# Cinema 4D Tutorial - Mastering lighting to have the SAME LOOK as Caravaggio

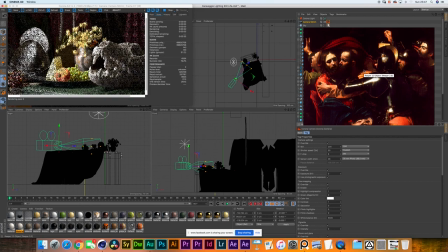Yeah, that's something important when it comes to the recreation of the paintings or any sort of still life. Everything is in focus. So that's why we're trying to keep a close aperture as much as we can.
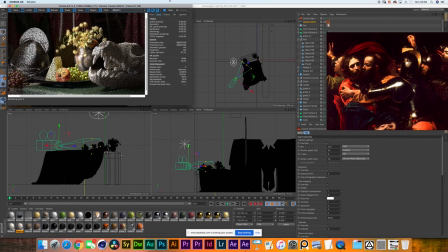Absolutely. Of course, if you're having a close aperture, that means that you need to bring more light.
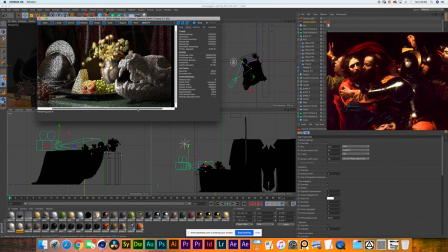So that's why I always like to start with a bright light and then start dimming it down if necessary.
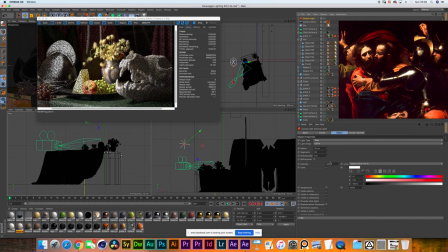It's true, because our light right now is already at an intensity of 250. Nice. It's a good start. So tell me, mate, what do you want to do with the light? Any color? Any? I think I would like to warm the light a little bit. What's the temperature in the light right now?
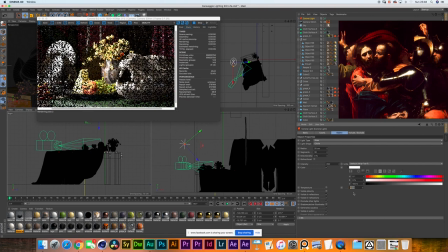Right now it's a color unit, but I can switch it to temperature, and then you can control the temperature over here. That'll be great, yeah. Because a lot of the temperature of the light that Caravaggio uses is more of a tungsten. light kind of a feel. He rarely used cold lights on its paintings.
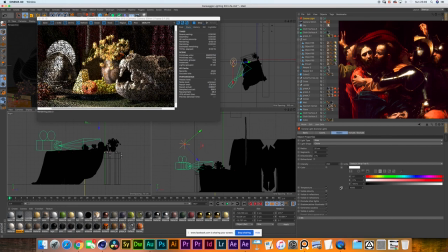Yep. So I think if we can just go down to a tungsten temperature, something like 3200. 3200. Yeah, that's already matching the colors pretty nicely. It's interesting to see how the color temperature will affect the actual tones and hue of the colors itself.
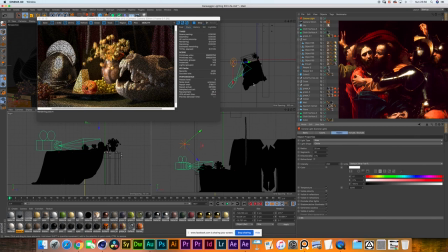Yeah, absolutely. All right, so tell me, what do you think now? I think that the ambient light, we should change as well the temperature. Okay. Something it's good to analyze as well is that Caravaggio uses quite deep darks, but you still see some information in there, right?
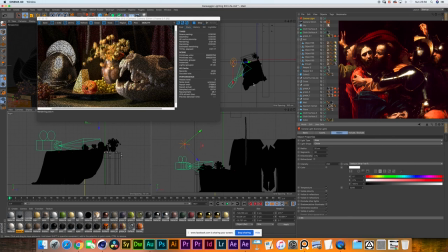And that's why it's always useful to have a little bit of ambient light, just to be able to see the blacks, and then we can dim down the intensity until we get into the contrast ratio we're looking for.
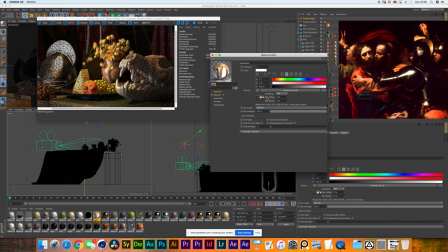Now, when it comes to the ambient light, I believe you would be talking about the HDRI that we have right here.
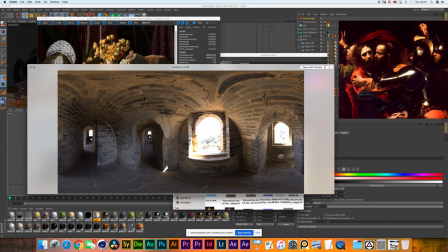Yes. Let me just show you an actual image of what it looks like. So this is the HDRI that I'm using. Okay. So as you can see, the bottom section where it's in shadow, it's already a pretty cool shadow tone.
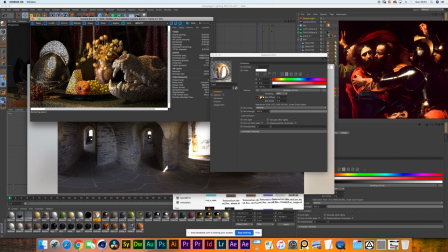Yeah. And that's what's giving us this cooler tone on our image over here.
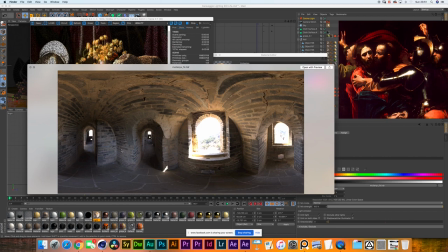Now, what I could do is I could just basically put a grading node on top of this HDRI and make it warmer. Yeah, just a tiny bit warmer. At the end of the day, we want to have as well as much separation as we can.
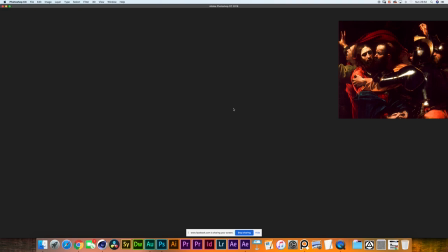Yep. But we still want to have this warm look.
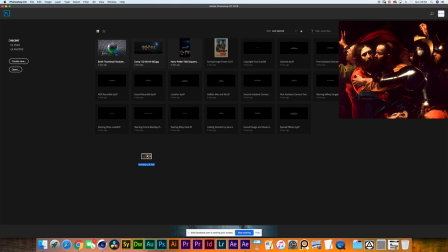Something we can do as well is to put another light instead of having the HDR.
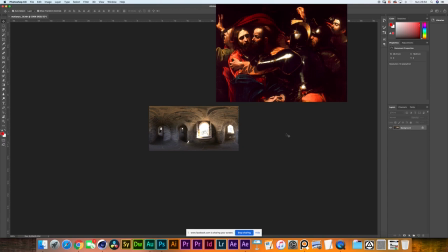We turn the HDR off and then we create another top light.
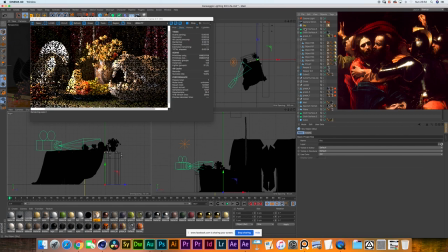How about that? Want to go for that? Yeah, probably. Given that we were trying to recreate everything with lights here as much as possible. So have a look at what happens when I turn off the HDR. Nice. Everything goes very dark because we're not getting any bounce light. Yeah, I really like that.
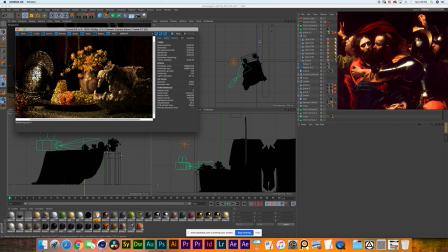Yeah, let's try using a top light. Would that be a rounded light, a softbox? What are you looking for? I would say a softbox would do. How big are you thinking? Not too big. Maybe a softbox around 1 meter, probably.
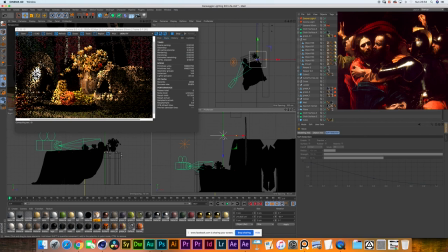Cool. One by one? Yeah. I'm rotating it downwards and have a look at this bottom corner over here and you can tell me how high you want it to be. Get it higher, please. Now for the viewers, I've mentioned this a few times in some of the tutorials,
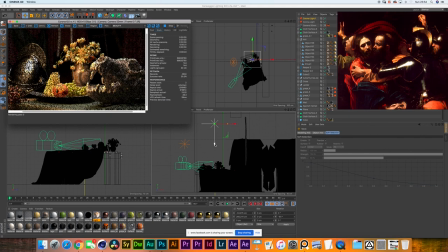but remember the bigger the light source, the softer the shadows, the smaller the light source, the harsher the shadows. We're complementing each other, because I don't know anything about 4D, cinema 4D. So as you can see already in the result, it's giving a pretty nice result. It is indeed.
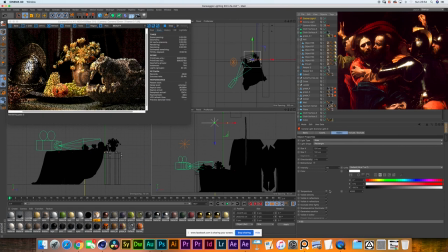Now, what I would like to do is to reduce the intensity of that top light. Yep. Now, do you want to play with the color as well? Yes, if we can match the color. 3200, right? Yes. And a intensity of, let's say, do you want to go half? Let's go half. Let's see how that looks.